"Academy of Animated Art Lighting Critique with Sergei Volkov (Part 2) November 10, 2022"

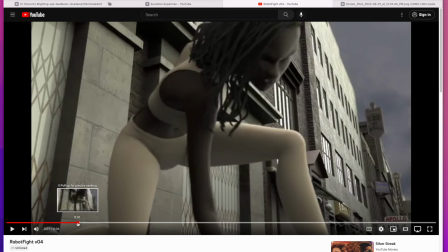[8:22]
When we get here,
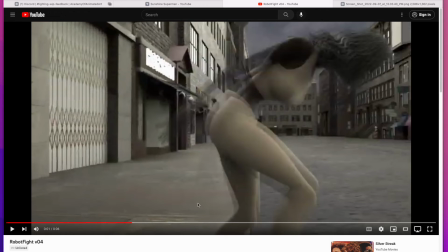[8:26]
this, hopefully this building will kind of drop shadow kind of like kind of this along this pavement, but hopefully that sun will hit our characters.
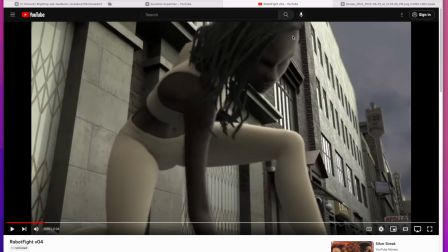[8:37]
It will hit us, it will hit her, like already give her strong rim right here, strong this bright highlight. I mean, her darker core shadows can stay where they are, but that sun can actually give her this nice strong motivational highlights.
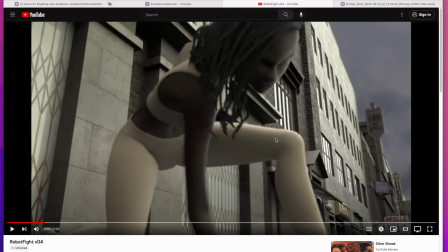[8:54]
Brights will be bringing up, and then her contrast will go up. But the key element here, we want this building to be in the shadow. There's some sort of light hits it right now. It's maybe your environment light. Yeah, it is. Yes, you may want to actually,
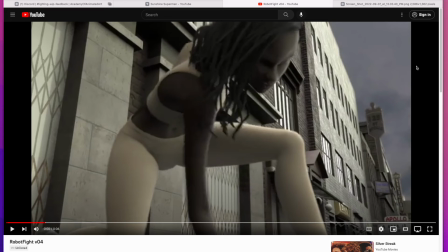[9:09]
I would probably suggest to swing that environment light so that the bright spot is actually somewhere right behind this corner, so that this wall is actually dark and underlit.
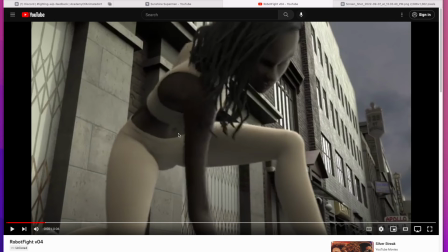[9:21]
You see what I'm saying? That way you'll have darker background and bright and more contrast our main characters in front of it, and then they start to pop up and read much more clearly right away. Does that make sense?
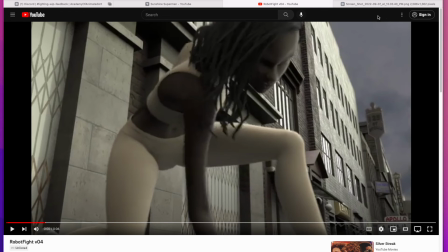[9:35]
Yes, it does. And then you'll hopefully also, because the sun will be there, you'll have this, they're kind of pretty darkish core shadows on them, but you'll have opportunity because they'll be like on the spotlight.
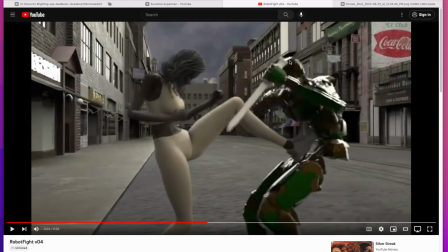[9:50]
They'll have this nice rims kind of like this, but maybe slightly on this side and here on this side, and then they're going to be pop out, get much more dramatic, but at the same time this building will stay kind of on the core shadow, is going to get darker. this drop shadow somewhere right here, and
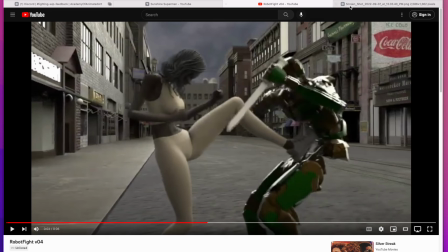[10:12]
hopefully we can get away with this one, because this we see this building for a little bit, only for
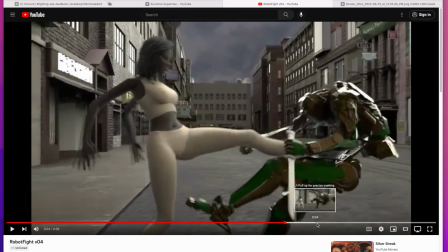[10:19]
few moments, but then we move back right here,
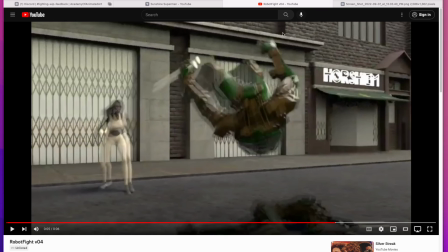[10:22]
and we will see once again, we'll look at this building that will be darker because it's going to be in a core shadow. The drop shadow hopefully will be like dropping right behind her, but we hopefully see her well lit on the side right here with the strong key.
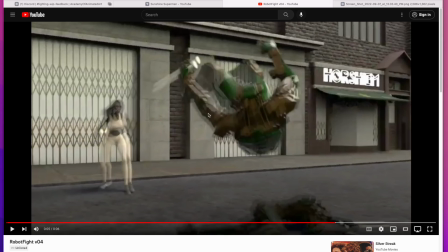[10:37]
Same for him, and then we'll have this nice contrasting main characters with a strong key or rim. I mean, it will be key, but it will be coming slightly from the side and behind, and then it'll be right away popping up really strong. Does it make sense to you? Yes, it does.
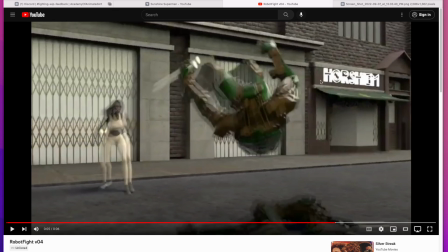[10:55]
Yeah, the main idea, I guess, yeah, let's try to make this wall darker and less interesting, kind of put it in the core shadow area, and we'll pop out and carve out with this strong key rim like the main characters,
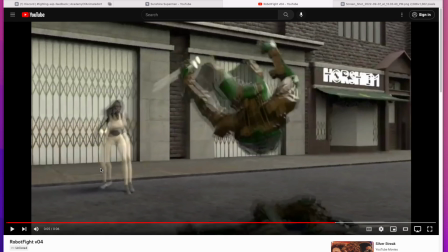[11:08]
and then we'll have everything will start to kind of vibe much more. We'll look at the characters, and we should be all set. That's the thoughts I have for you. Okay, thank you. Well, do you want me to any questions or follow up or clarification or something that I might didn't flesh out?
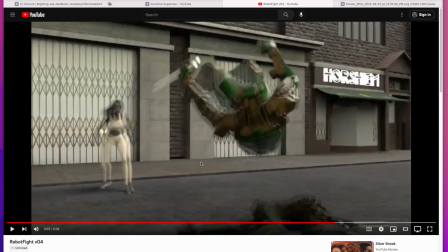[11:27]
No, I think all of that makes sense. So. Yeah, once again, let's try to make them brighter, darker, more contrast characters in front of the darker this particular wall, because we'll look at this kind of on these buildings the most, and that should kind of read much better.
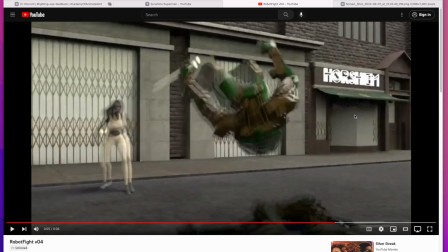[11:46]
We'll give a hierarchy to the image, darker background and brighter, more contrast front characters, and it should be set. Okay. Sounds good? Yep, sounds good. All Thank right, you. no problem. Well, I think we got to wrap it up, guys.